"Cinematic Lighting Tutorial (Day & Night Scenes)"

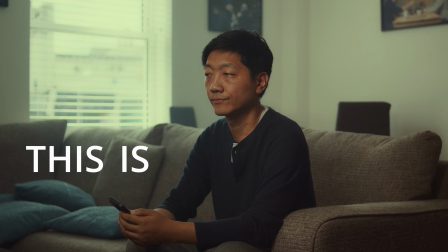(0:00)
This is bad lighting.
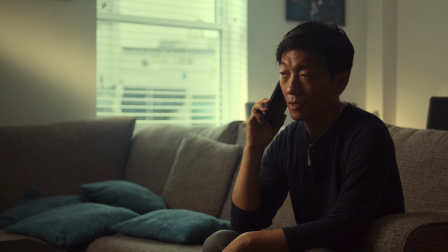(0:02)
In today's video, I'm going to show you how to light cinematically for daytime and as well as evening time.
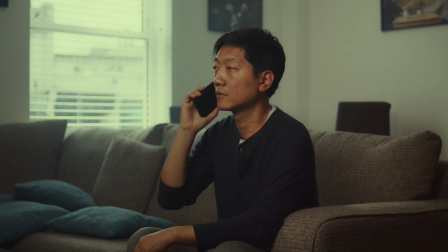(0:09)
For a beginner, this sort of lighting is actually very normal, but when you put the light right next to the camera,
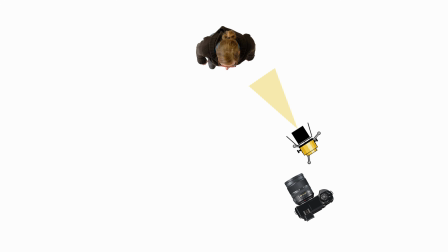(0:15)
it illuminates the subject evenly, but it also creates this flat image that lacks depth and dimension. Moving the light to the opposite side of the camera, now that's where the magic happens.
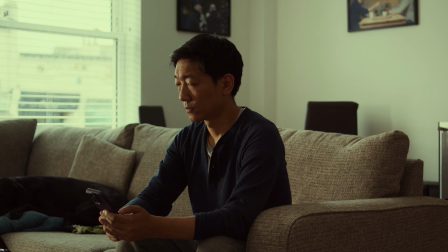(0:27)
That's because this position sculpts the subject, creating a three-dimensional look that's more visually interesting.
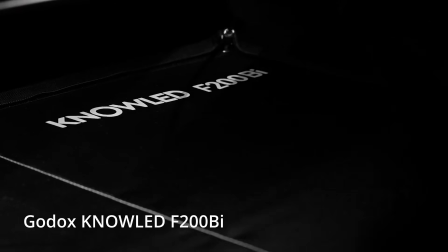(0:32)
The main light I'm going to use is the F200 bi model, which is from Godox in the no-LED range.
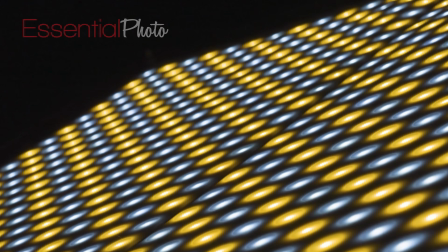(0:38)
It's basically a flexible LED mat. A big thanks to Essential Photo for sending this to me.
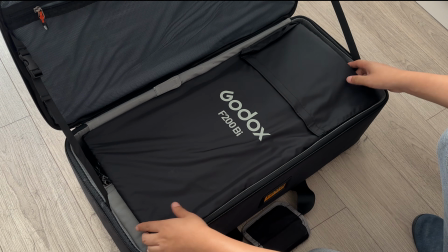(0:44)
Now, why do I love this bad boy? Well, first up, it folds up neater than a pro origami artist,
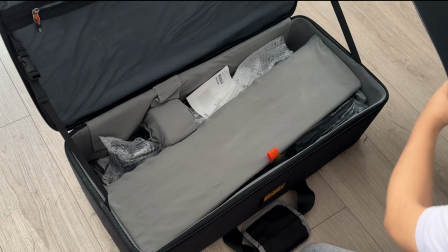(0:50)
keeping those precious LED beads safe and making storage a breeze, not like a game of Tetris.
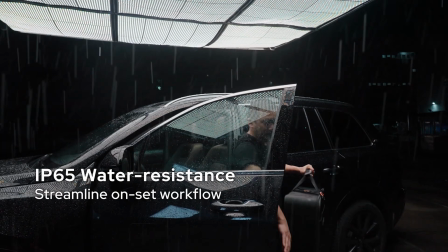(0:56)
And get this, it's practically a superhero. Laughs in the face of water with its IP65 rating.
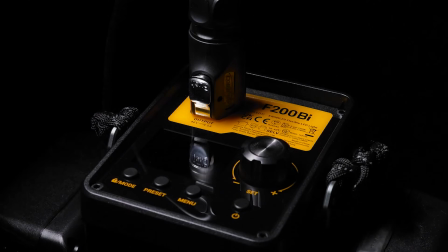(1:03)
Rain or shine, this mat's ready for action. But remember, its sidekick, the control box, can't swim, so keep that one dry.
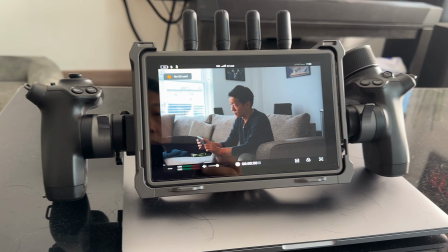(1:10)
The setup is camera on the left, this is just to check my framing, and where I have the F200 on the right.
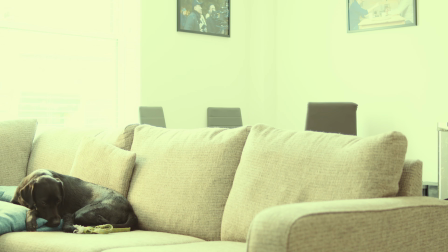(1:18)
The reason is this, without the ND, this would be too overexposed.
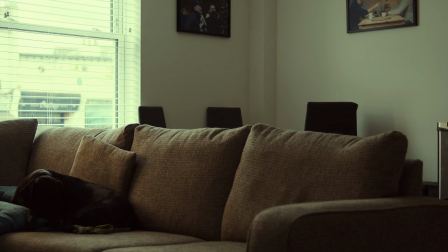(1:22)
So we have to add a few ND on top, and eventually, it'll be too dark, hence we need the F200 to motivate the daylight.
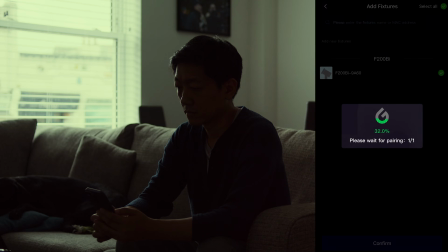(1:30)
All Godox lights can be controlled by Bluetooth on the app.
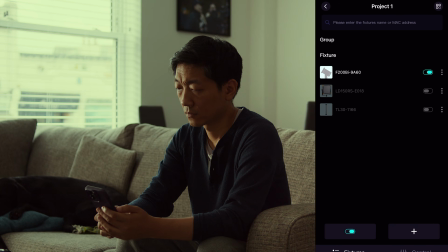(1:33)
Once paired up, you'll be able to control the brightness, the color temperature, and lots of different type of effects,
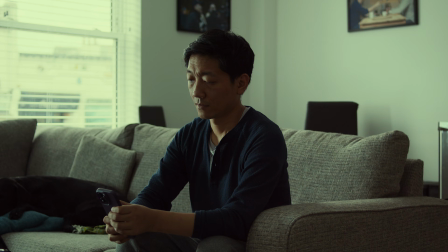(1:39)
saving me going back and forth to adjust the light, and also very helpful when you're shooting by yourself. Now this is looking already pretty good, but to make it even more cinematic, I want to add a light behind me.
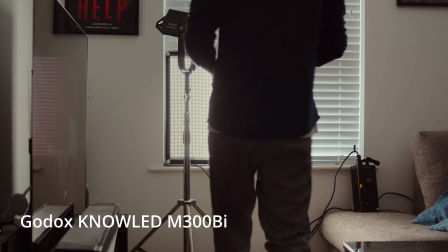(1:50)
To achieve that, I'll be using the Godox M300 bi, also from the no-LED range.
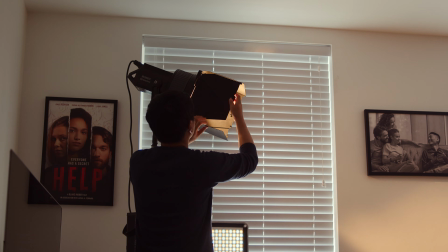(1:55)
This is a lot powerful, and what I want to do is shine a sunlight across the wall behind me.
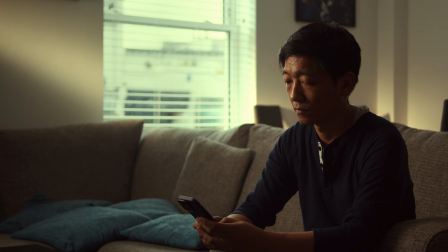(2:01)
Looking at this shot, the light hitting my face is a little bit too harsh,
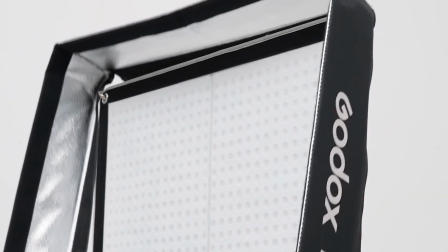(2:05)
so what I'm going to do is pop on a softbox that came with the F200 bi, which is really simple to put on,
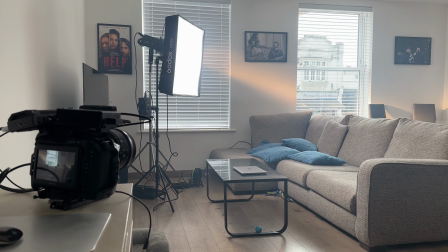(2:11)
and with this diffusion, it'll give a softer light on my face. One of the real benefits of the F200 bi is that it's so thin.
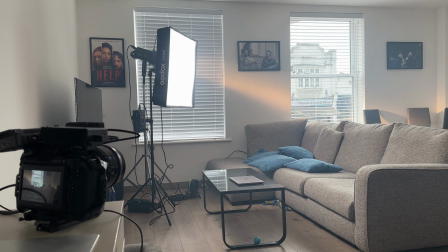(2:19)
A typical key light with a dome in this position would be too big and it'll probably be coming into frame.
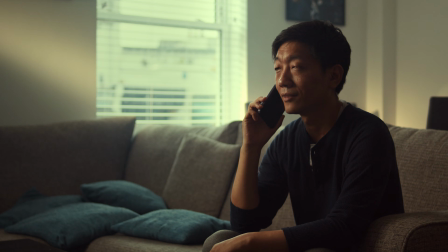(2:23)
I've also added some haze to give our scene a bit of a magical touch. It softens the light, adds depth, and makes everything just a little bit more cinematic.
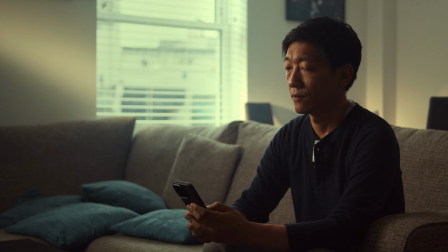(2:35)
Okay, now let's move on to the nighttime scene.
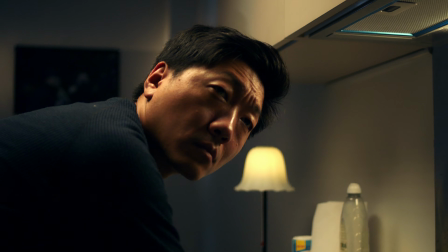(2:38)
Now, I love nighttime lighting because it's so much easier to control, but it's a little bit more difficult to make the light that appear natural.
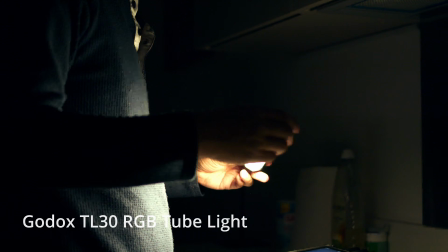(2:47)
To light my face, I'm using the Godox TL30 RGB tube light.
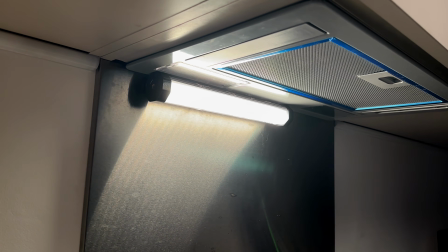(2:52)
It's got magnets at the bottom, which allows me to attach to this metal surface. With the tube light in place, there are a couple of things we need to fix.
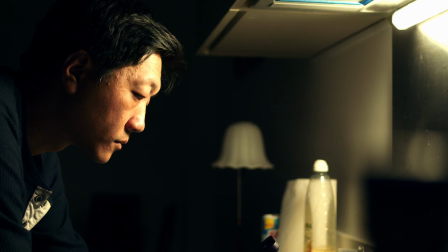(3:00)
Like the daylight scene, we need some lighting in the background. And then also the tube light is a little bit too hot. So let's address the background lighting first. First, we can switch on this practical lamp.
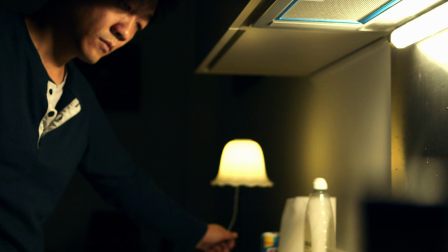(3:12)
We don't want to be too bright because it'll be distracting. Now I want the subject to pop a little bit more from the darkness.
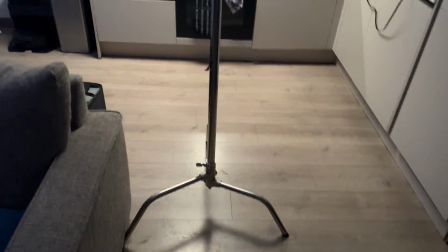(3:20)
To do that, I'm going to add a top light. Using the F200 bi again, this time is on a C-stand.
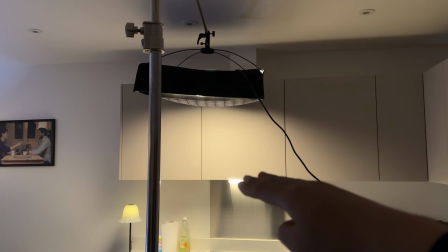(3:27)
Once again, because it's so thin, it doesn't take up too much room from the top. I have also added the egg crate to avoid light spill around the room.
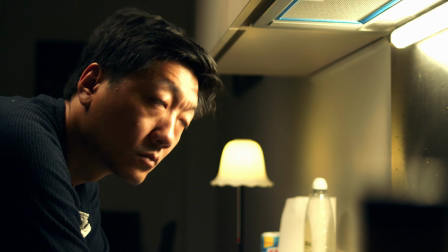(3:35)
This is starting to look really nice. Now let's sort out the brightness from the tube light.
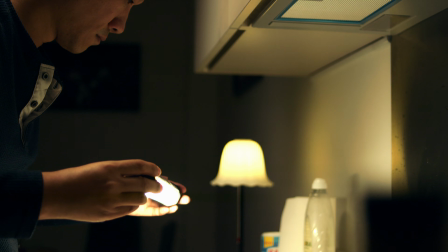(3:42)
Like all the other Godox product, you could control the brightness from the app, but I haven't paired this one with the Bluetooth, so I'm doing it manually.
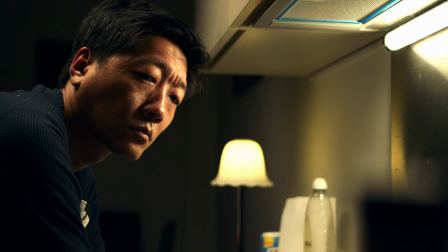(3:51)
Now we're ready to add some lights onto the wall in the background. Once again, I'm going to use the Godox M300 bi.
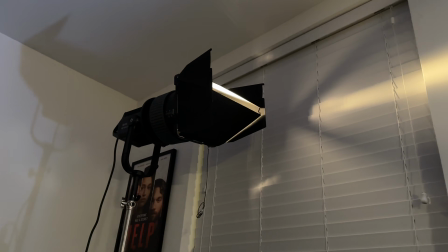(3:59)
This time I want to create a beam of light that's quite thin to give a bit more character.
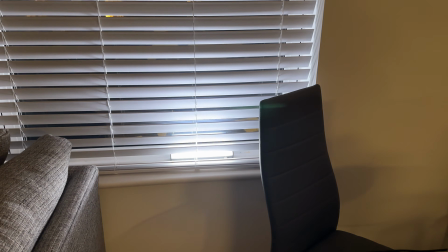(4:04)
I'm also placing a small tube light by the window in the background.